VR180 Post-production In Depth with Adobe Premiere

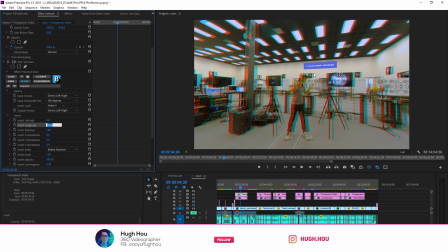12:01 So if you put on a 3D glasses, it does not look like it's actually part of the wall. It looks like it actually came into the wall. So I want to try to add some convergent in here to make it sound believable. So definitely not positive value, it's negative value.
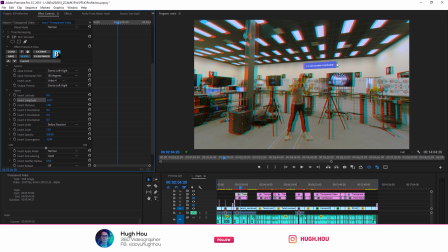12:20 And I'm trying to eyeballing with the sidearm, with the sidearm in here because this painting is supposed to be in the same distance of this banner-like animation because it's both hanging on the wall. So again, go put on your 3D glasses, make sure it looks right to you. And that's how you insert this graphic.
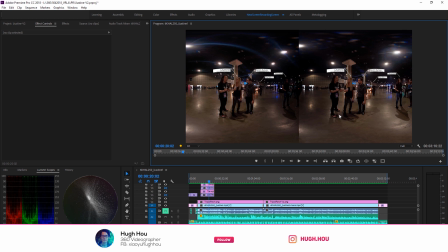12:36 So let's check out one more example, some creative use of the VR insert tooth.
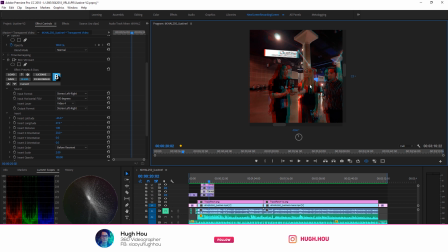12:42 As you see a position each insert in different location, tracking with the person's head. And look at the disparity here, right here. So that label is pretty close to the camera. So have a larger stereo disparity compared to the label right behind right here.
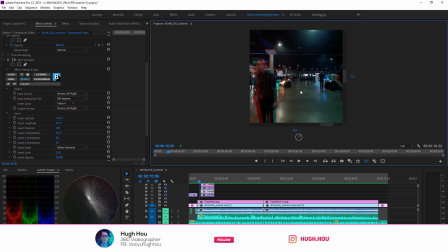13:01 Let me go ahead and play the whole scene actually. So you see shop right here. and then we track him right here. So the label has animation tracking subject right here because he in the vertical space,
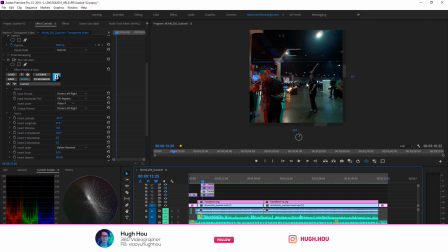13:19 he's going from close to the camera right here, this point to a further away from the camera. So if you see the animation point right here, this label have an animation on the insert conversion.
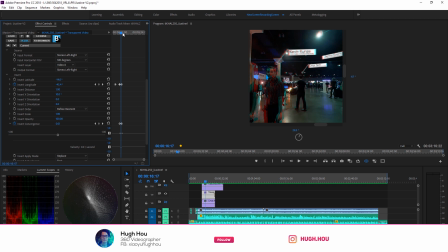13:33 And from here we have conversion and when you go to the end, we actually drop the conversion to zero. So basically blend into the background. So that is other creative use you can use directly with the voice effect continuum directly inside Premiere.
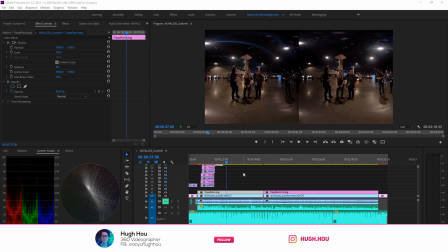13:49 You don't even need to use after effect to do this. The next thing I'm gonna show you is how to remove tripod in VR180. So if you take a look at this scene right here, if I hide this layer, you see that there is a tripod right here seen in the VR180 video. If you take a VR look, you look down.
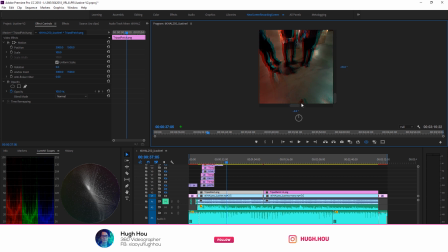14:09 You see the tripod right here. So my suggestion for you to shooting VR180s is first to using a really small footprint monopod to just avoid this step in our class. Because not like radio 360 rig,
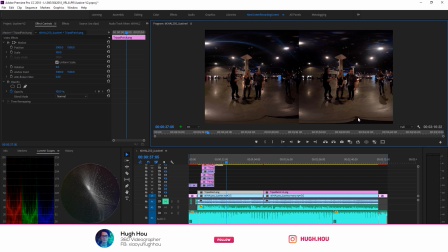14:23 the bottom of the camera actually have pretty big stereo disparity in the side-by-side VR180 rig. So it's preferably not doing object removal. but the remove is actually very simple so step one is go ahead and take a screenshot of
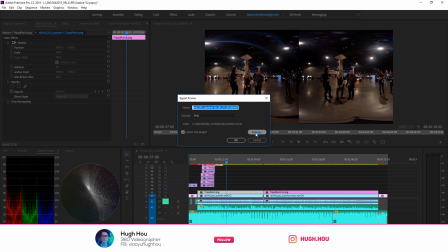14:42 this frame so save it somewhere in a location and then you go ahead
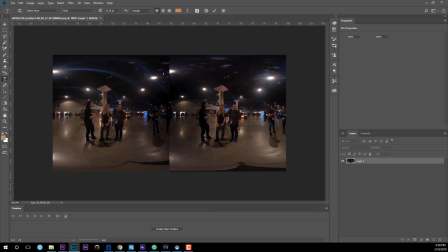14:47 and open that frame in Photoshop and you are just going to paint this part out and
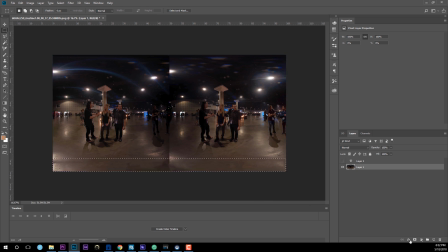15:02 then you go ahead and select this part and create a mask and
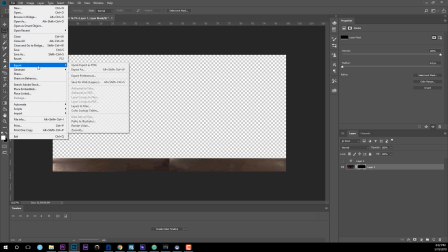15:08 then you just need to render this part out as a PNG and
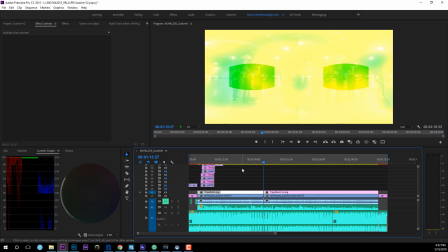15:13 in Premiere you just need to put that new patch in the footage
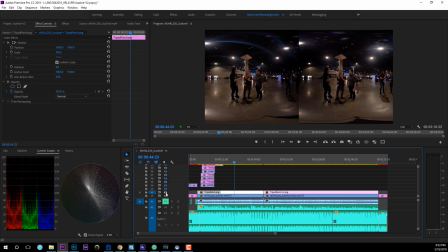15:18 as you see this before and put a patch in after so now the tripod is
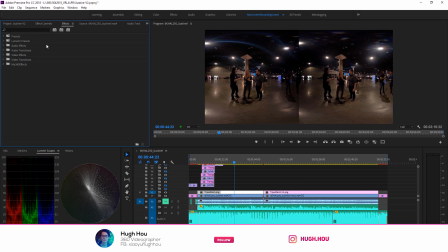15:23 gone the next thing I will do for VR 180 footage is I will use the the VR sharpening tool to make the video sharper impose so after you finish all the insert and edit and
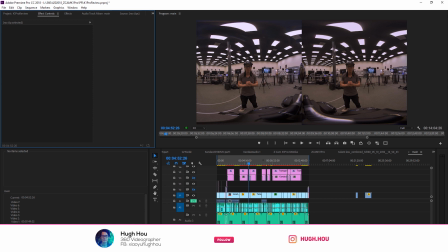15:40 put everything together the final step is render out for YouTube and Google upload at a time of recording unfortunately Google still haven't released the official Mela injector for VR 180 so the only way to inject matter to make sure your upload will work on YouTube
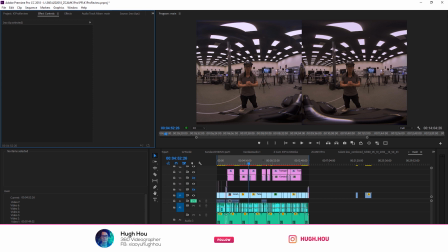15:57 is through a third-party stitching solution called mythical VR so from Premiere your goal is to render the highest resolution possible video for Misaka to inject the meta.